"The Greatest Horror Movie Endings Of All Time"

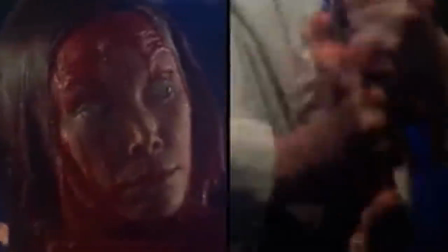243s
It's real because of the masterful way the sequence is directed, but also because after all we've seen Carrie do, coming back from the dead doesn't exactly seem so far-fetched.
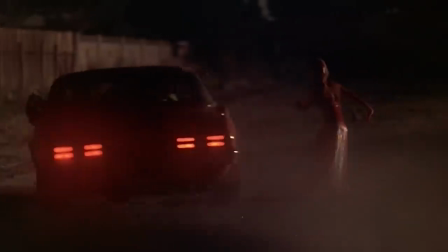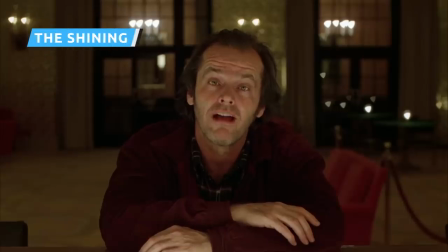260s
The Shining is a film so pregnant with symbolism,
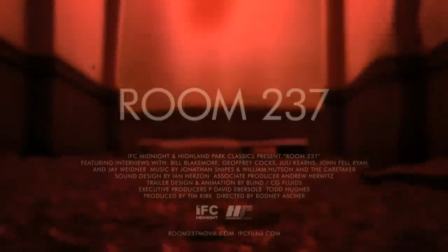263s
mystique, and meaning for fans nearly four decades after its release that entire documentaries have been devoted to decoding its many supposed hidden messages.
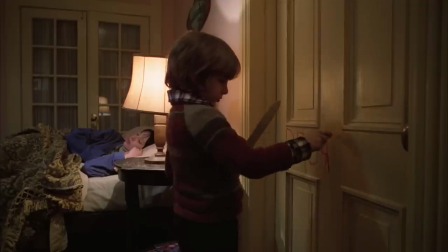270s
It's so dense with possible interpretations, and nowhere is that clearer than its ending.
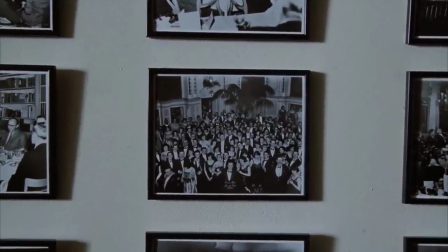275s
When all the chaos at the Overlook Hotel has died down, the camera zooms in on a 60-year-old photo to reveal the smiling face of Jack Torrance, and everyone leaves the theater or turns off the TV,
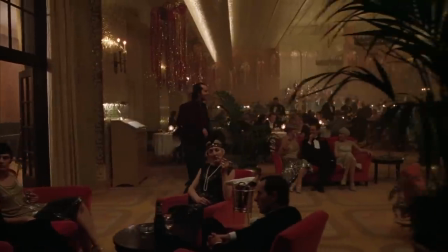284s
scratching their heads. Is Jack a reincarnation of another man who came to the Overlook decades ago?
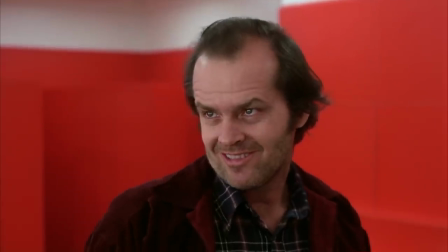289s
Is he simply another version of the same spirit who keeps returning to this ground? Is the Overlook perpetuating a cycle of violence to sustain itself?
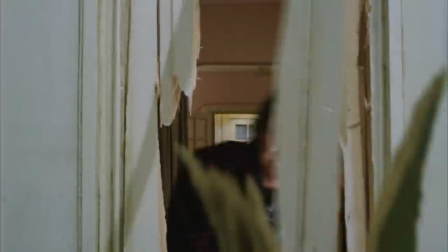296s
Never has being so uncertain about a horror film's ending been quite so intellectually satisfying, and we've got nearly 40 years of theories, essays, and films to prove it.
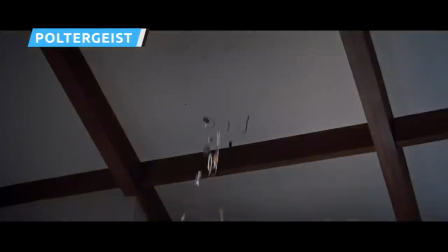305s They're here.
Poltergeist is one of those films that could have easily front-loaded all of its good ideas into the meaty scares for the first and second acts of the story,
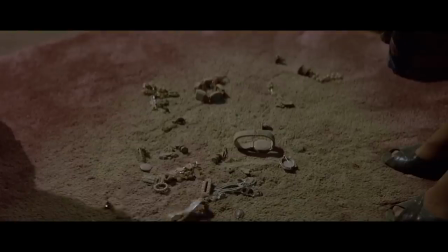314s
leaving the finale a little too predictable and a little too stiff.
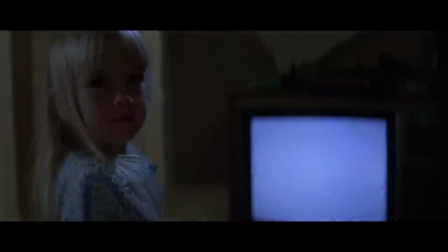317s
After all, the scene of young Carol Ann ominously announcing the arrival of spectral visitors through the TV is iconic in itself,
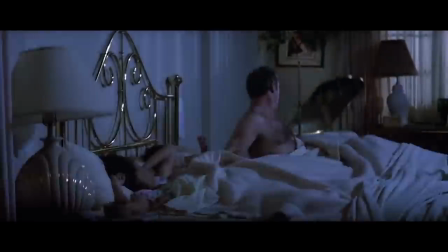323s
and many ghost movies might have just coasted on that one striking image. Thankfully for all of us, that's not what Poltergeist does.
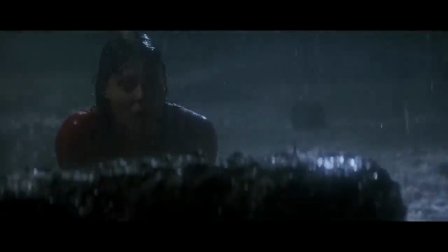330s
We can talk about the clown doll, the pool full of bodies, the creatures from beyond, and everything else that comes up during the final confrontation in the film,
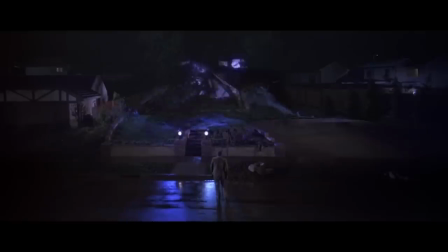337s
but what really makes it all work is the house's eventual collapse into an extra-dimensional ball of debris.
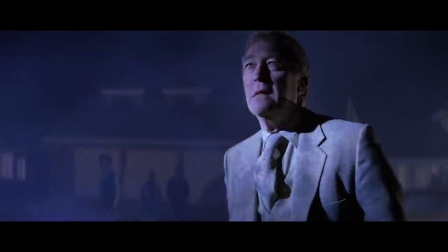342s
In that moment, Poltergeist goes from instant classic to eternal classic, the kind of film we'll talk about forever.
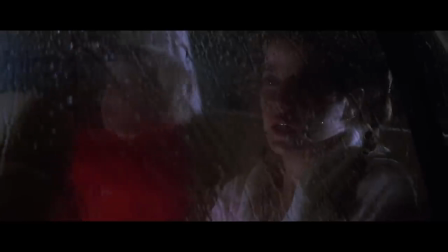348s
Then, to add even more brilliance to the crazy finale, we get that TV getting pushed out to the hotel patio.
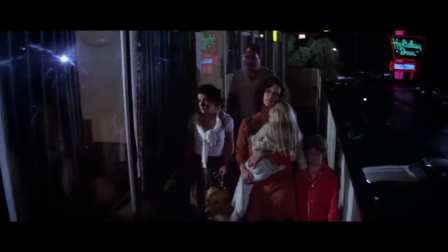354s
Some horror films leave you with one last scare, but this film leaves you with one last laugh as the whole audience nods in agreement.
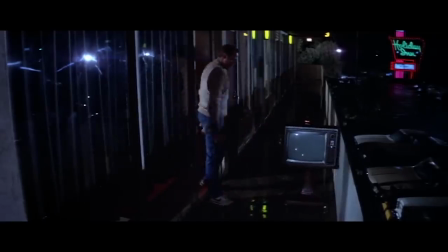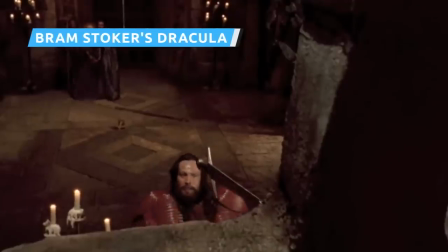366s
Francis Ford Coppola's adaptation of Dracula was an attempt to bring Bram Stoker's original
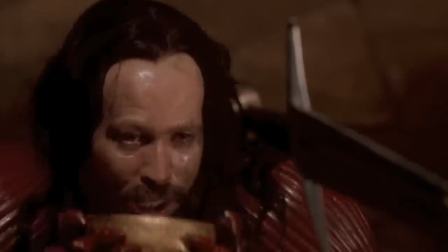370s
novel to the screen in a way that both utilized lush practical effects in a memorable way,
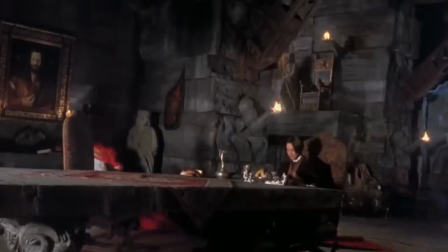375s
and also paid tribute to the book's themes and operatic sense of storytelling.
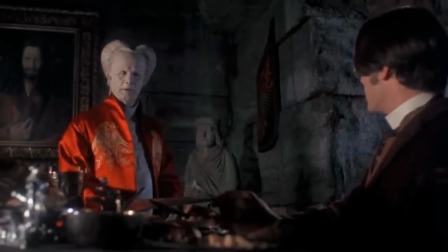379s
The result is one of the most vivid horror films of the 1990s, and its ending is nothing short of beautiful.
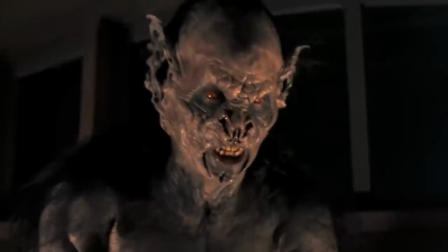384s
After finally reclaiming his reincarnated bride in the form of Mina, Dracula attempts to take her back home to Transylvania, only to ultimately be defeated.
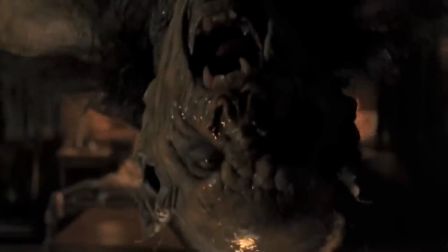392s
Instead of simply dispatching the monster, though, Coppola's film lingers on the love story,
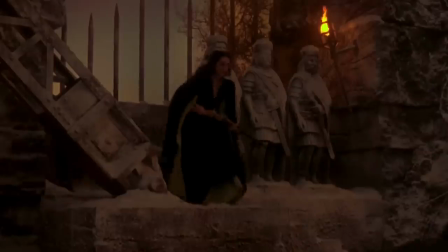397s
allowing things to culminate in a heartbreaking moment in which Mina sees the tragedy of Dracula as an eternal man longing for a reunion with the love of his life.
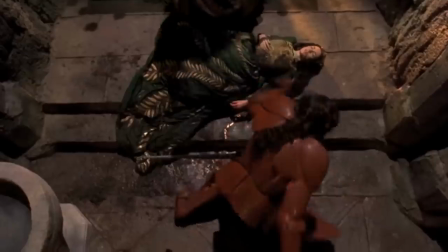405s
Its final moments offer some consolation, as we see that Dracula and his bride seem to have finally reconnected in the afterlife after centuries apart.
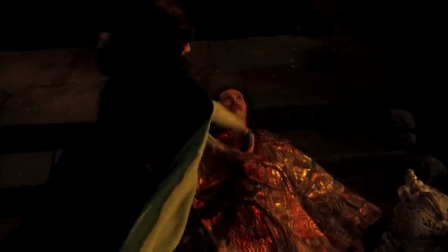412s
Also, Dracula's head gets cut off, which is pretty red.
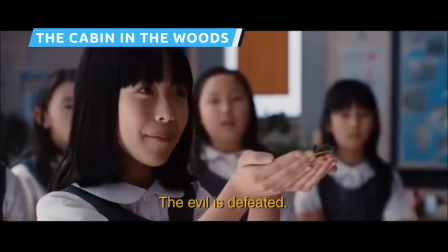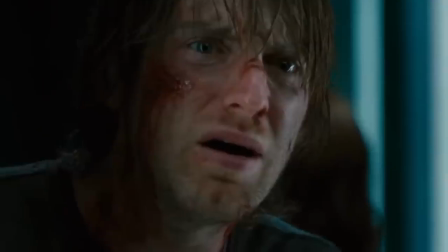423s
Yeah, sure, The Cabin in the Woods might be all about spoofing horror movie tropes, but its commentary doesn't land unless the film is also able to deliver on the horror goods.
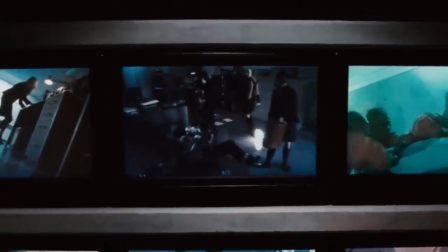432s
You can't make a convincing meta-satire unless you've also got the real elements on which the satire is based, and it's there that The Cabin in the Woods really starts to excel.
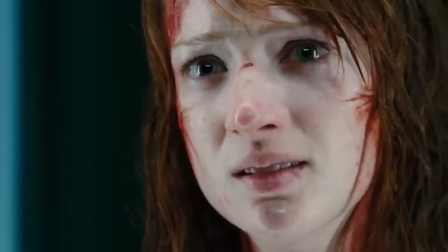440s "...they made us choose...they made us choose how we die."
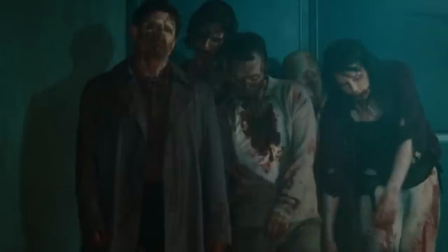446s
This is particularly true of the film's climax, in which all of the horrors of the underground facility are unleashed at once.
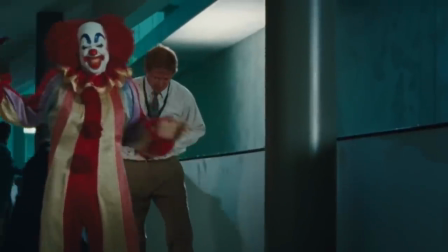452s
It's a wonderfully wicked way to both show us something scary and also make fun of horror movie expectations,
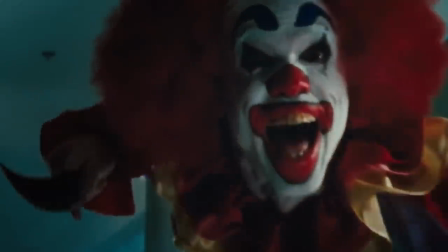457s
but then the film goes a step further with the revelation that this is all a ritual designed to preserve humanity.
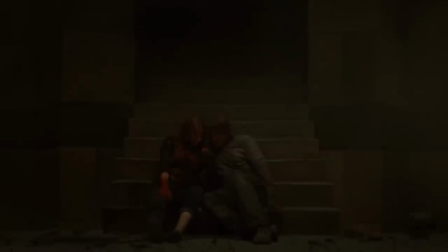463s
The film's final moments, in which the surviving heroes decide to let the human race be destroyed, is both a subversion of what we expect to happen, and a beautifully engineered final jolt of horror.
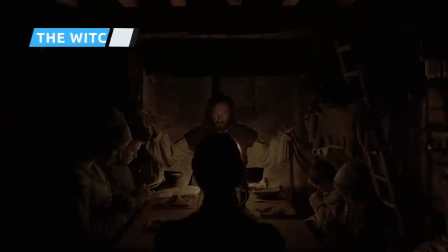472s
For much of its runtime, The Witch seems to be the story of a devout religious family who begins to see hexes and demonic influences all around them when their baby is taken by a wolf.
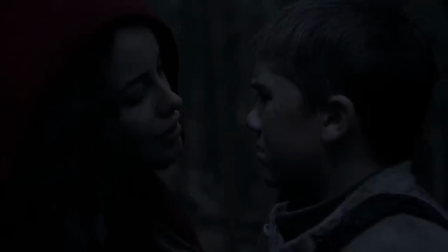481s
The isolation the Puritan family faces, plus their sense that everything they do is either God's will or the result of unclean behaviors,
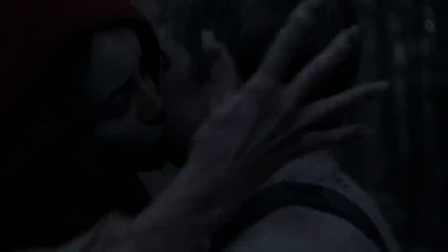488s
could naturally produce such a paranoid reaction to a tragedy.